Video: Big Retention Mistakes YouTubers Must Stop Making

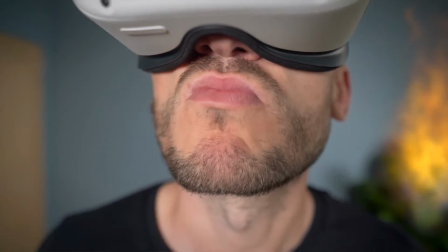0:00 Sometimes the problem can be really obvious, but we're so distracted by other things going on, we don't stop and take the time to notice it. On YouTube, it's the same. There's these distractions that stop us from realizing that we're making these crazy mistakes.
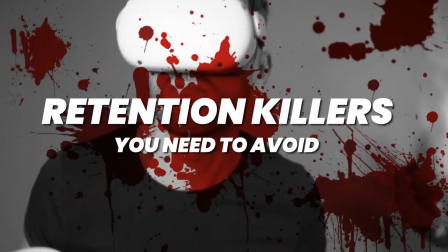0:12 So in this video, I'm going to point out the retention killers that you see time and time again that can really ruin the performance of a quality video.
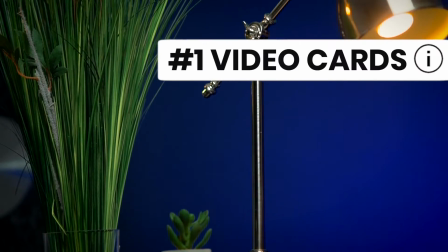0:19 Starting with this. You know these cards that pop out in the top right? Don't use them in your videos early on.
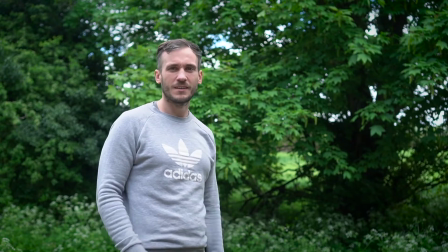0:24 You want people to watch your videos for ages, right? So you don't want to point out a distraction because people might click it.
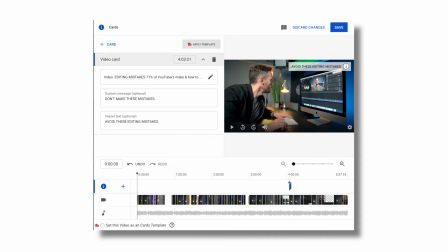0:29 And then that's the retention of that video they were watching hit straight away. So if you're going to use these, leave them until a bit later on in your videos.
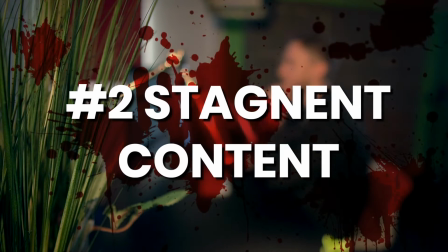0:35 Stagnant content. So we spend a lot of time talking about intros on YouTube and how important they are. But once someone's got into your content, you still need to sprinkle something in that will wake them up once in a while, make them pay more attention.
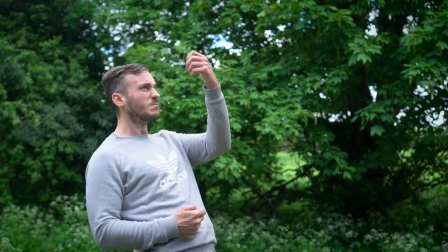0:46 Do you know how my invisible shotgun just blew up the card? The whole purpose of that wasn't just to have fun with it. It was to throw something at you that surprised you to make you pay more attention.
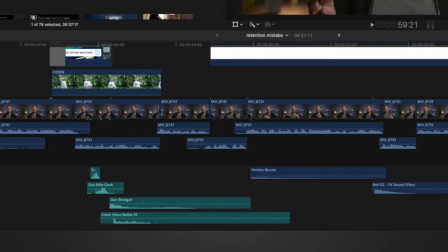0:55 I also turned up the sound effects louder than I usually would because it's just this extra jolt to reawaken your mind. A couple of times at least in your videos, you should try to find something that has this effect on your viewer. Now, it doesn't have to be as extreme and silly as my example. Adding something that just connects with the viewer on a personal level or surprises them or even transitions when used well can totally re-engage a viewer.
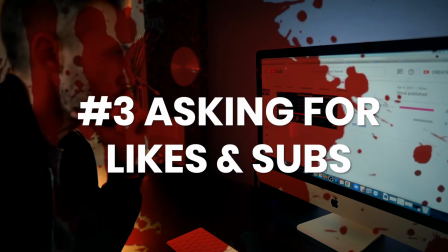1:17 Asking for likes and subscribers. The goal of your video is not to get someone to subscribe or like, it's to get them to watch it for as long as possible and then to watch another video so that YouTube keeps promoting you. That will then bring more subscribers. And yes, if someone hits like and subscribe, it is a positive sign to YouTube, but it just doesn't trump retention. Now feel free to ask at the end or to use some animations in your videos that remind people. The other option is to find a creative way to get those likes. Now I try to use this in my own content to re-engage a viewer too.
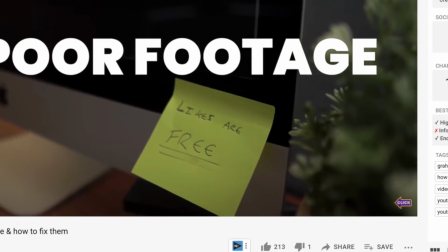1:46 It might be a subtle thing like this in the B-roll that if someone spots, they hit like on, or it could be more over the top like this.
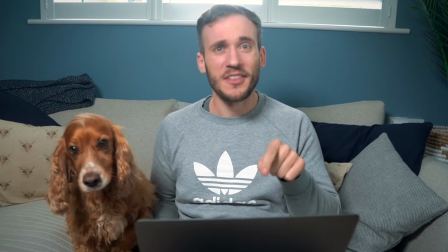1:52 Either way, doing it in a different way makes your viewers go, huh, that's smart, and they'll probably hit like without ruining the retention. The intro stinger. Where did this come from and why is it still used? So this is the sort of thing I mean.
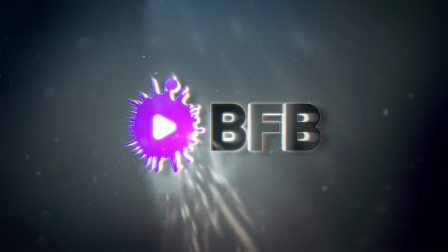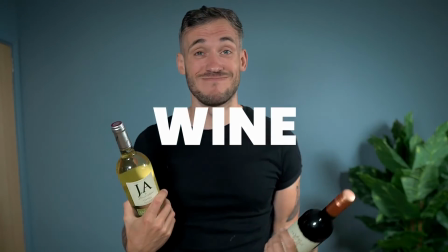It's a few seconds of graphics that looks flipping cool, but it just doesn't offer anything to your viewer and it gets in the way of what they really kind of want to see and care about.
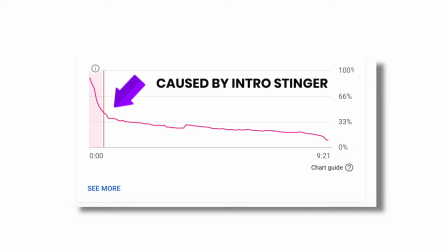2:24 To this day, I've never come across a YouTube channel's data that uses these that didn't just make their retention graph drop. The thing is, you get comments from viewers saying, oh, it was a great intro graphic, cool. And that's the first time they see it.
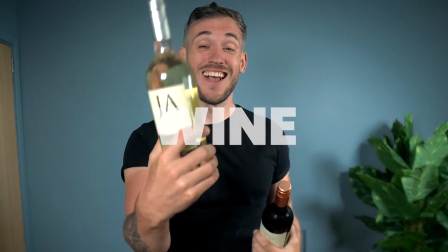2:35 Once they've seen it the 10th or the 15th time, they're gonna skip it because there's nothing new and exciting there for them. So please, if you're using one of these, click on your video's data, select engagement, and then scroll down to your graph.
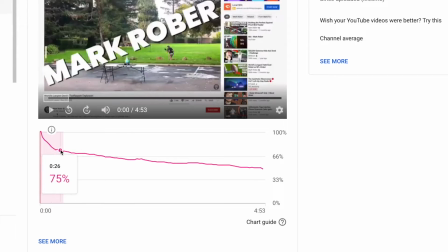2:51 Do it on a few of your videos, and if it doesn't dip when your intro comes in, then absolutely keep using it. But if it does, then you've got to say goodbye, because it could save you 5% in a video. The next is not reacting to your data.
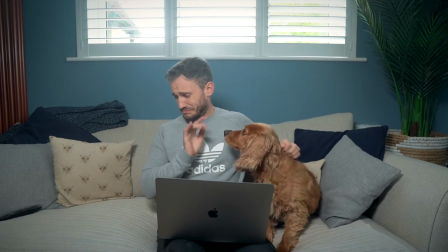3:02 Analytics is a scary place, a boring place for many, but you just have to check the performance of every video you make to see how it performed for retention.
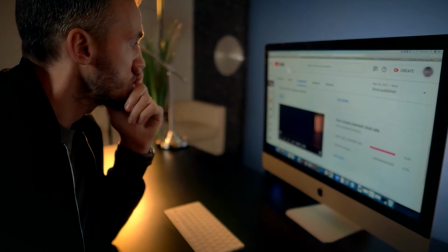3:10 So when YouTube gives you that data and your graph's loaded, you need to examine how the intro did to start off with.
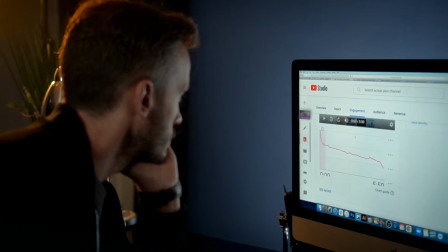3:15 Did you lose 30% of your viewers in the first 30 seconds? Because if you did, that is the biggest warning YouTube can possibly give you to make a change and try something different.
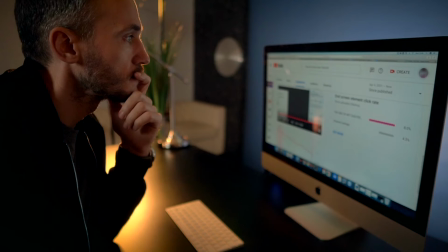3:24 Or did you see a big dip halfway through? You just need to go back and watch and think about why these things tumbled. Now the issue with this is it's actually very hard to work out why things drop.
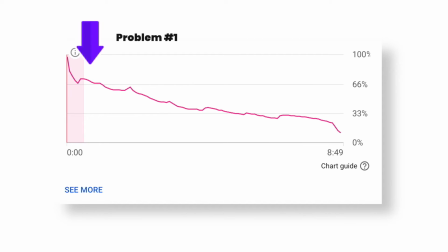3:34 So the way I look at it is pick one problem in your graph at a time and then fix it and try and keep it fixed in every video you make and then move on. So the ending of a video is the easiest thing to fix by far, and you can start by just making it super short. Don't obviously wind down and have tons of calls to action, because this could instantly boost your retention of a video 5% more, and that could make all the difference.
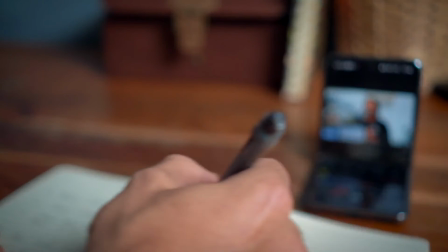3:53 If you want to fix your intro, just go and watch the videos of people in your niche who have had really big hitters, and then note down how they all start.
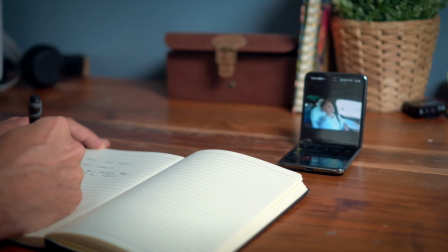4:00 And if you see a pattern there that they've all started the same way, then try that next.
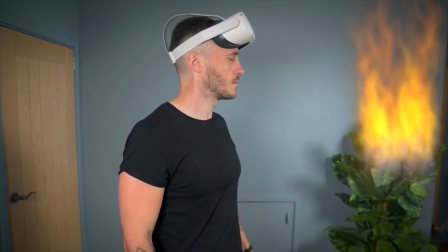4:03 Now, if you don't ever check these and react to the issues, you're just going to keep making the same mistakes over and over again.